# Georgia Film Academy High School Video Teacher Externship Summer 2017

Hello and welcome to the Georgia Film Academy experience on the campus of Pinewood Studios here in Atlanta. Here's to hoping everyone will have an opportunity to learn what's going on behind the scenes of actually making a film.
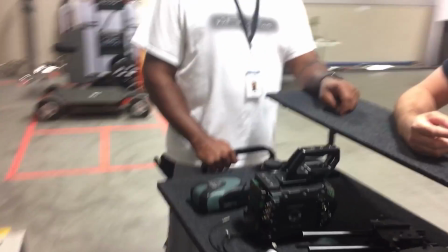[0:14]
The camera crew is assembling all the things they'll need onto a rock and roll car.
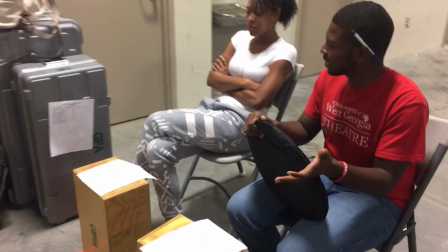[0:19]
Our actors are rehearsing their lines, getting ready while the crew sets up.
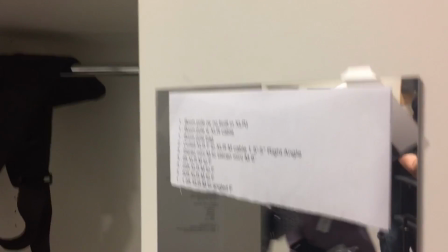[0:24]
Here's the cabinet where people are getting the things they need from.
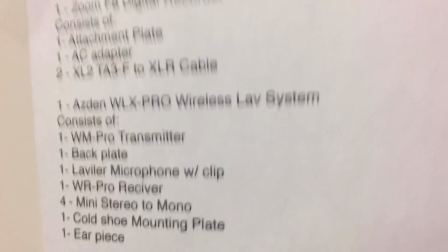[0:29]
List of what's supposed to be stored where in the cabinet and what types of equipment needs to be signed in and signed out and put away,
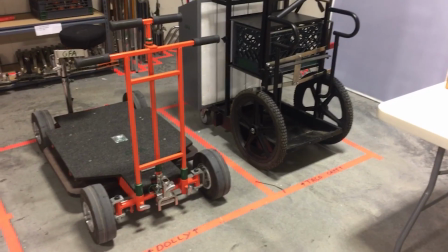[0:36]
where it goes when they're done with it. Here's more storage where the taco cart's kept and where the dolly's kept.
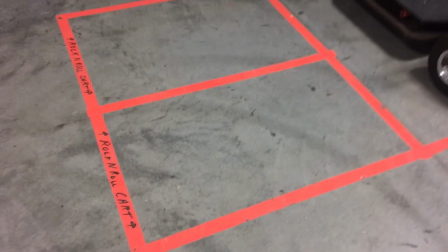[0:43]
There's the two empty spaces where the rock and roll carts have been wheeled out and put into use.
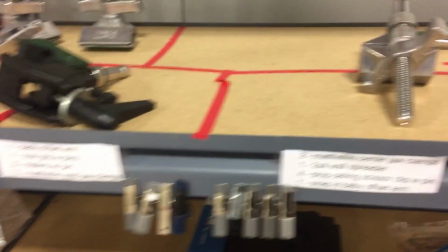[0:49]
More storage ideas. Tape lays out where things go, and then there's little tabs describing what's supposed to go in which taped off area.
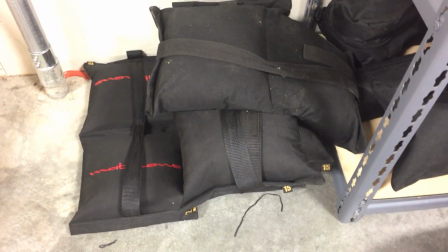[1:00]
Sandbags are stacked crosswise for stability.
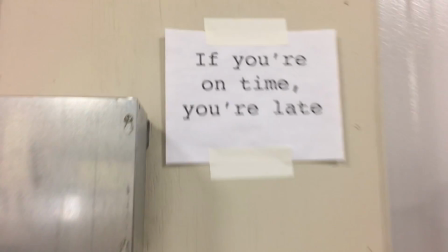[1:04]
Here's some advice nicely put on the wall for all future filmmakers to remember.
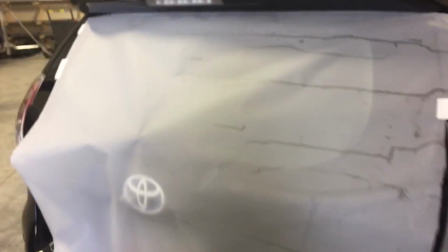[1:11]
So the art department has put this frosting on the back door of the car. What's the purpose of that?
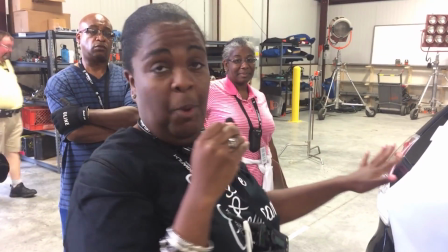[1:16]
So this is not spray frosting, as you can well tell.
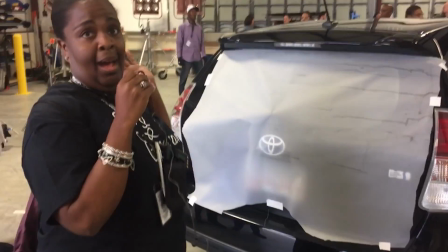[1:19]
This is a sheet frosting that keeps any picture from coming in from the back, any distraction.
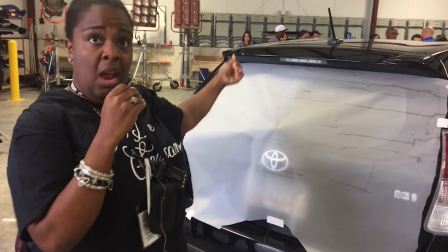[1:27]
And since they're shooting from the front of the car, then we want to make sure that they don't see anything out of the back of the car.
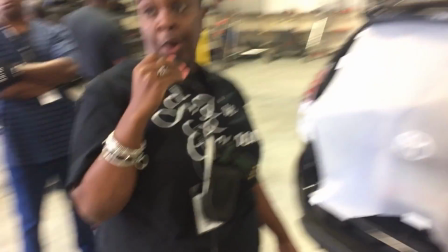[1:34]
And what might they see out of the back of the car? Well, where we are right now, you're liable to see a little bit of everything.
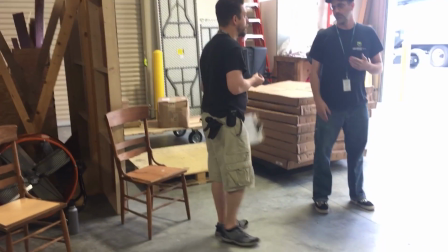[1:39]
You can see backdrops, tables, ladders, and that wouldn't be true to our scene. So we want to make sure that we get as true to the scene as possible.
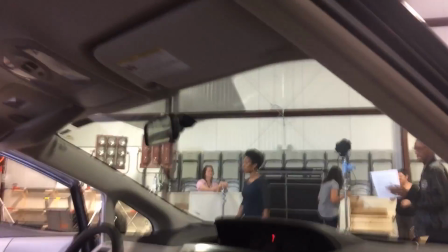[1:46]
Got it, thanks. The sound team has just hidden a lavalier microphone up above the wind visor, the sun visor.
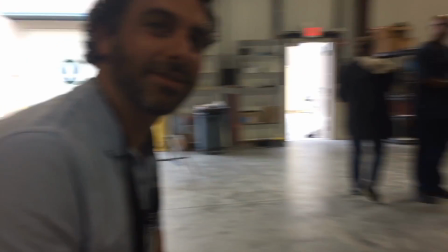[1:55]
Mr. Bacafasco, hi. What job are you doing today? I am second assistant director.
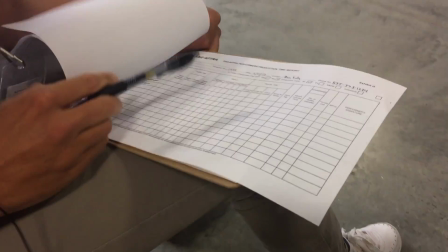[2:03]
And you're working on some paperwork? I'm working on paperwork, so I need contracts filled out
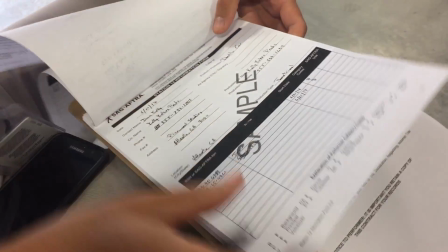[2:08]
and timesheets filled out for all the actors that will appear in the performance. Great. Yeah, that's about it. I will fill this all out and get them to sign
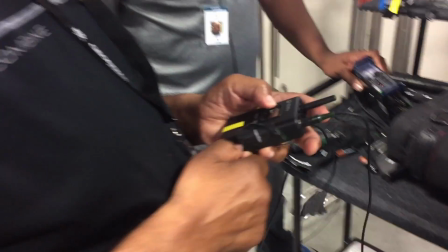[2:18]
it. Cool. The sound department is testing out their wireless lavs, checking equipment. Mr. Love, what job are you doing today? I'm doing the grip today. And what's this you're holding?
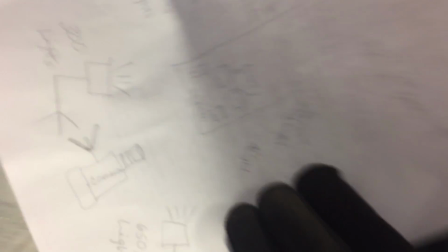[2:31]
We're holding the actual the plan of action.
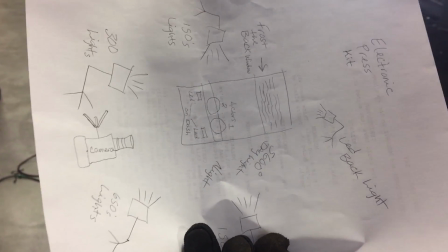[2:35]
I think that's a light plot. That's a light plot. That's right. Okay. And the grip department, why are you looking at this?
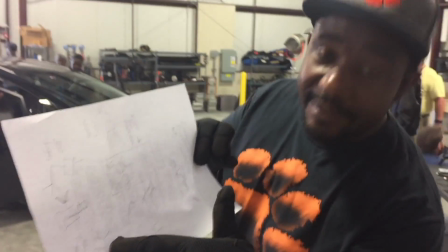[2:41]
Because this particular light right here, the 650 light, is the actual moon.
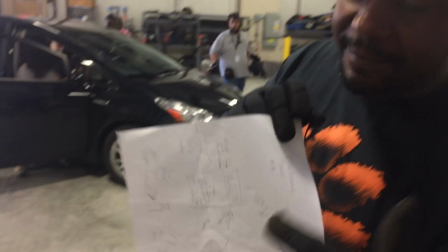[2:47]
So what we got to do is we have to create a moon-like feeling.
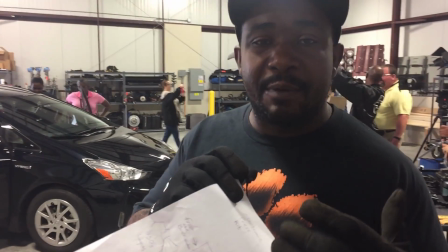[2:52]
So we would take a tungsten light and we would put a CTB on it, which is color temperature blue.
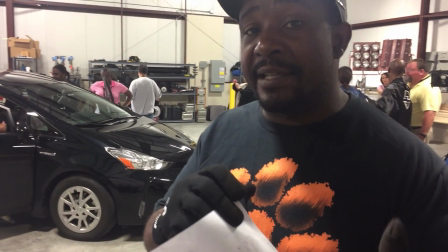[2:58]
And that would change tungsten to daylight.
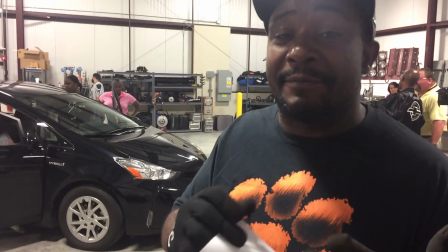[3:02]
Right, but it would be too bright to be the moon, so we would have to put a silk on it to actually make it moonlight.
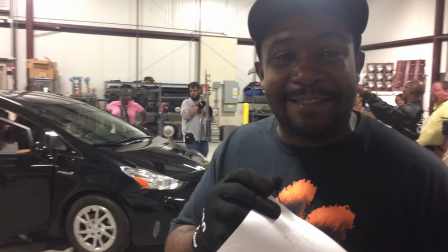[3:09]
So softer, like the moon is. That's right. Okay, that's right. Pop quiz. What is the Kelvin temperature rating for sunlight?
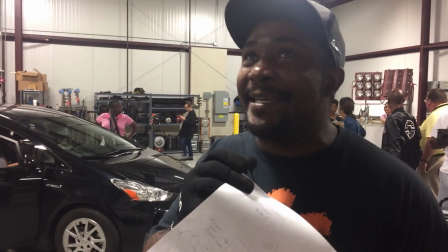[3:15]
Sunlight. Daylight. Daylight. Okay, it'd be 5,600 kelvins. Thank you, sir.
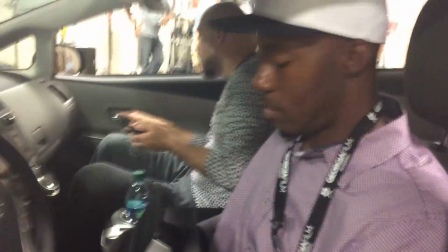[3:20]
You passed. Yes, sir. Okay, Mr. Feltz, you're in the electric department, right? What are you working on?
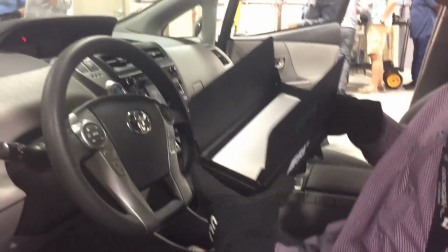[3:25]
Yeah, so right now we're setting up some LEDs for fill light inside of the car. So I'm just going to sit it in the middle console here.
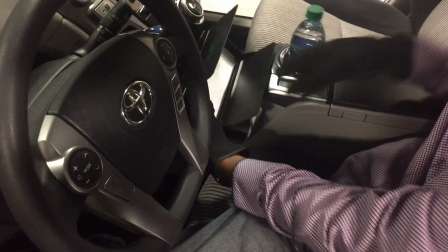[3:32]
I see. And the light's going to be directed up, so it'll shine in the actors' faces.
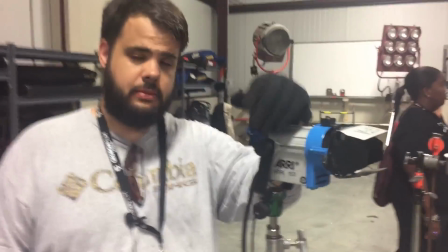[3:39]
Mr. Logan, you're in the electric department? Yes. What are you working on?
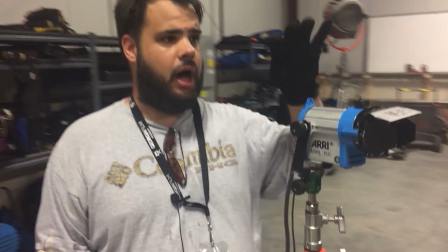[3:43]
Right now we're setting up our poor man's light scene for a moving car.
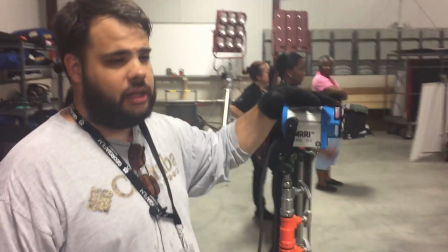[3:49]
This is going to be 150 light that we're going to set up and be kind of angled at the car.
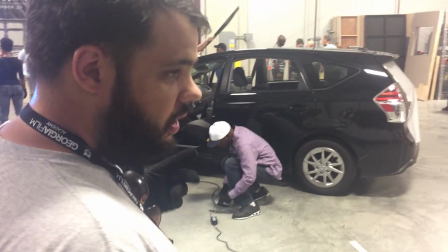[3:55]
And we're basically going to be using it as like street lights.
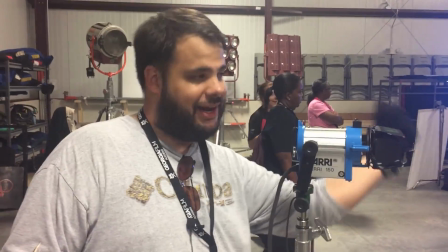[3:59]
So as the car's moving, it's going to mimic street lights.
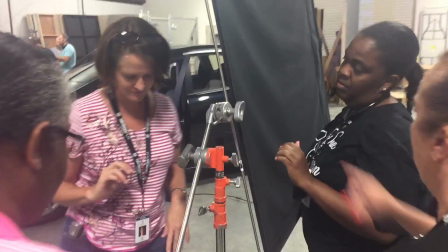[4:03]
Here's some grips deciding the best way to put that flag on the C-stand.
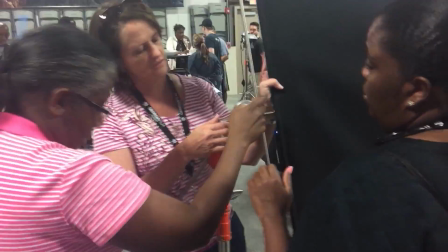[4:09]
Of course, the weight of the flag needs to be pulling
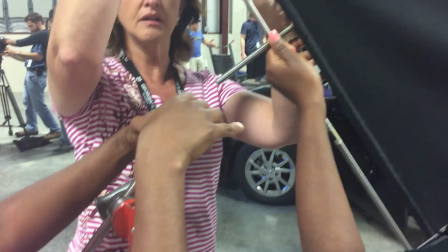[4:14]
the knuckle in a clockwise direction so that gravity helps tighten it instead of help loosening it.
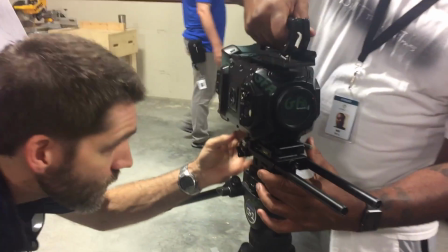[4:23]
The camera department is mounting the camera on a tripod,
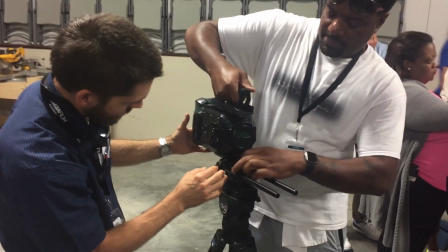[4:27]
always keeping the protocol hands-on, hands-off to indicate who has control and is responsible for the camera at any given moment.
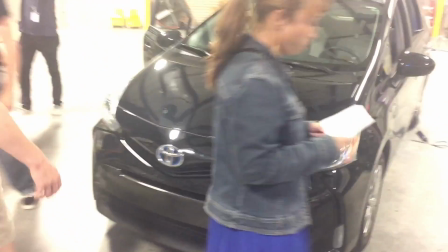[4:35]
I thought my car was clean, but now that I'm looking at it under the moonlight, I missed a spot.
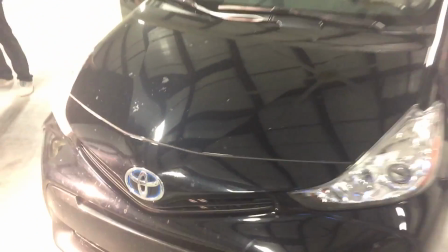[4:40]
Can I get a PA on that, please? PA, can you come clean this car? Here's that completed light.
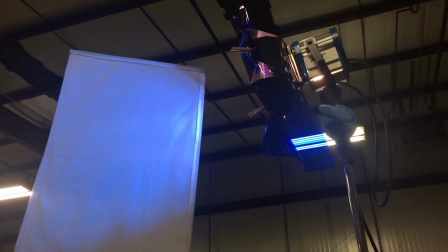[4:45]
We've got a tungsten light with a blue adjustment on it to turn it to daylight temperature,
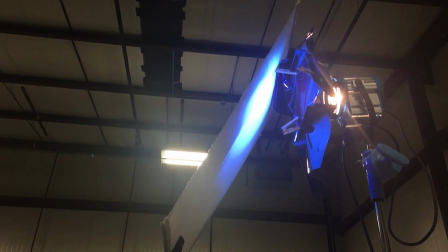[4:54]
5600K, and there's that screen to soften it and make it look like reflected moonlight onto the car. What job are y'all? Okay, we're script supervisor. Okay.
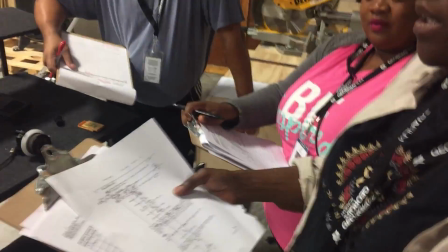[5:06]
Ms. Robinson, what does that entail? Okay, what that entails is marking the script for continuity,
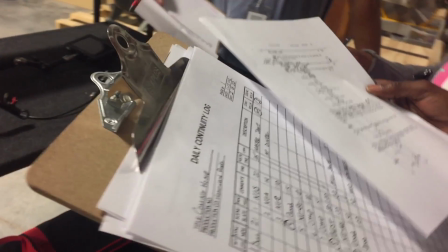[5:13]
for good shots, we're timing, and definitely the editor will read it because the editor's not here. They want to know what went on set. So when they get to a shot that they're editing, they can actually, could I hold up yours?
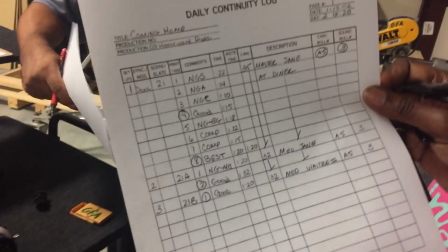[5:29]
I don't have mine. They can actually look at this and be able to say, oh, this is a good shot, this was the best shot.
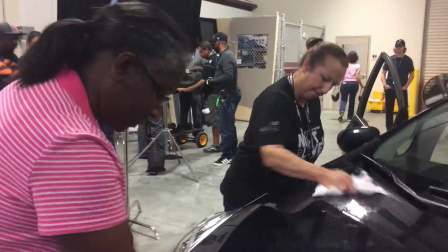[5:38]
Wow, I never thought it would work. Ms. Kashan, the PA, is now cleaning my car.
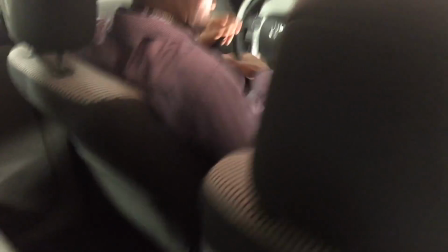[5:44]
The light department, electrical, is testing out the installed fill light. Ms. Crump, what department are you in? I'm with the grip. And what are y'all working on right now?
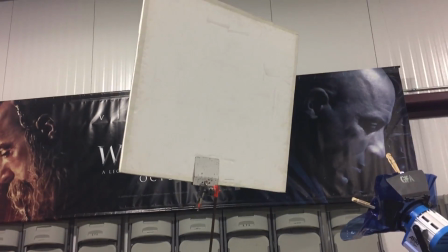[5:54]
Creating a reflective surface so that the light isn't shining directly and gives it a more moonlight appearance.
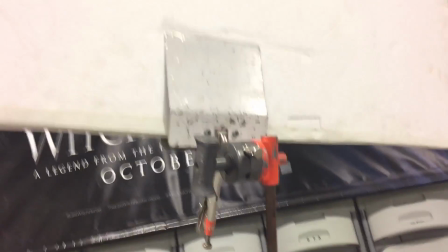[6:00]
Pop quiz, what's that grip? Foam board. And what's that clamp right there? That's a platypus clamp or a duckbill.
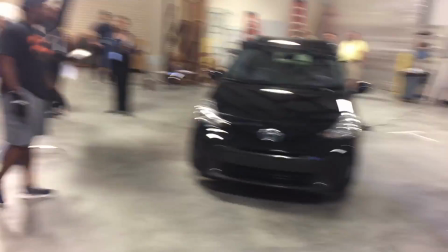[6:07]
Clamp or a duckbill, very nice. And we're balancing that light onto the vehicle and simulating, as you said, moonlight.
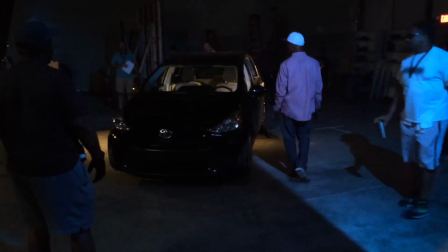[6:14]
Right. All right, thank you. This is the first time they struck the house lights and are checking the lighting on the vehicle.
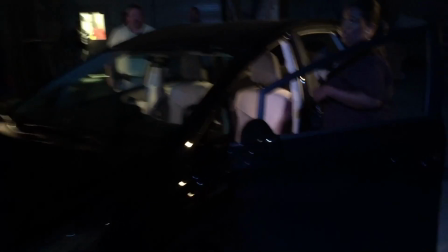[6:21]
They're asking someone to go as a stand-in to get into the car and check the lighting situation on that.
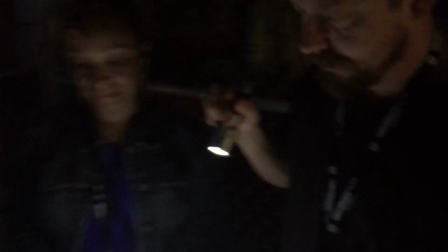[6:27]
Ms. Marrero and Mr. Handline, here in the dark, are looking at what's this paperwork?
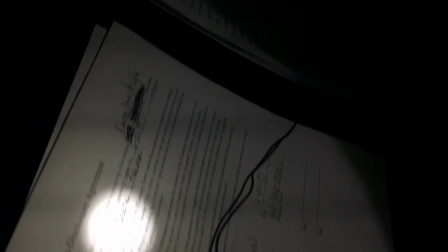[6:33]
This is the non-disclosure agreement. Basically, when you're working on set, a lot of the information should be proprietary. In studios will be very, very upset with you if you give away secrets or leak stuff because that's affecting their bottom line, and you'll never work again. I see. And this is the production office, and I have the crew member deal memo here, and basically it gives us all the information.
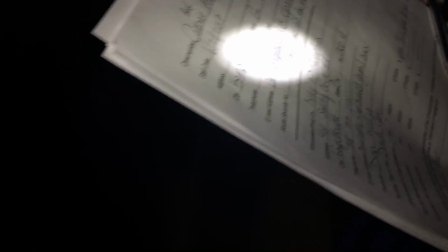[7:02]
Before you can come onto set, each person has to fill out this document completely so that they're legal.
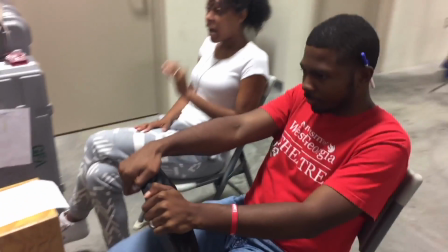[7:08]
The actors are still working. Oh, this scene's getting a lot better.
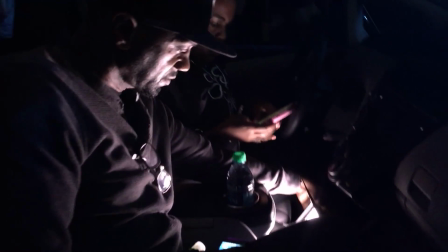[7:13] Like, what's the big deal?
So here they are adjusting the lights. What's this light for?
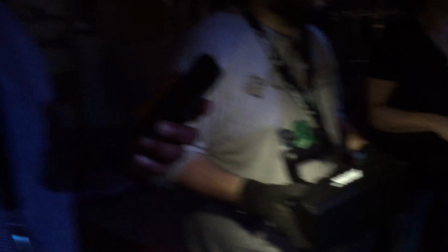[7:18]
It's a backlight for the back of your car. Oh, okay, great, thanks. What we're doing now is we're setting the camera up actually to take the shot.
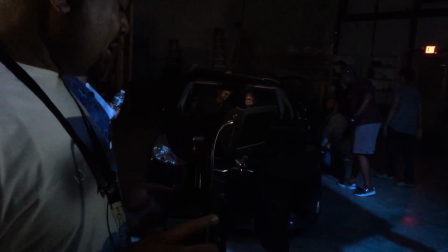[7:27]
This is the master shot we're doing. We have a 28 to 135 lens.
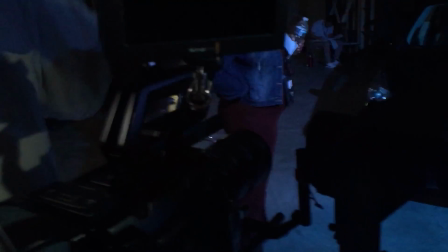[7:32]
Okay. This is a video assist from Blackmagic, which actually records video.
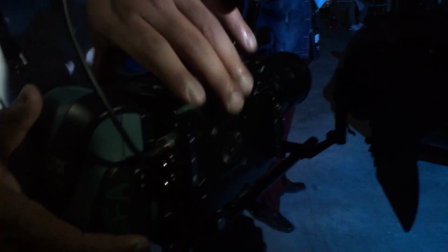[7:39]
This is the Ursa Mini 4K, and you record on the camera, and then you actually also can record on this monitor.
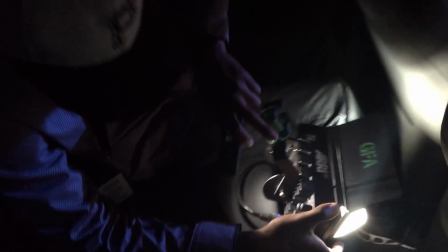[7:47]
So we have dual monitors. And now they're setting up a backlight here in the back seat to get the right three-dimensional look on the lights.
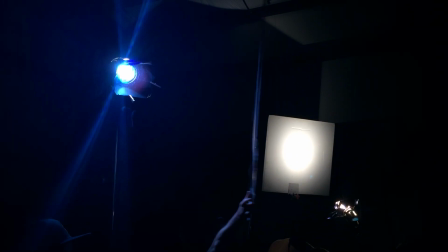[7:56]
He is auditioning a soft opal in order to test whether he likes the effect.
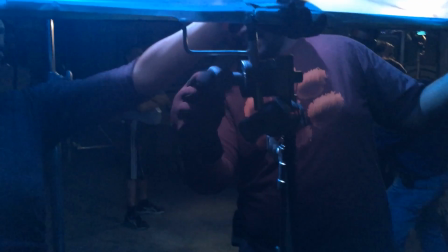[8:04]
I think that's our sweet spot, guys. Cool. Now that they like where that silk is going, the grip department is actually putting it up.
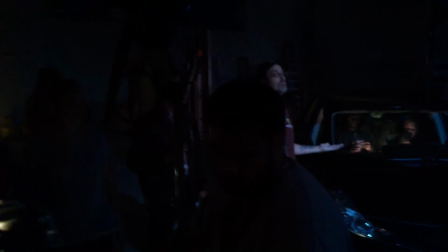[8:13]
Why don't you just move the light closer or further?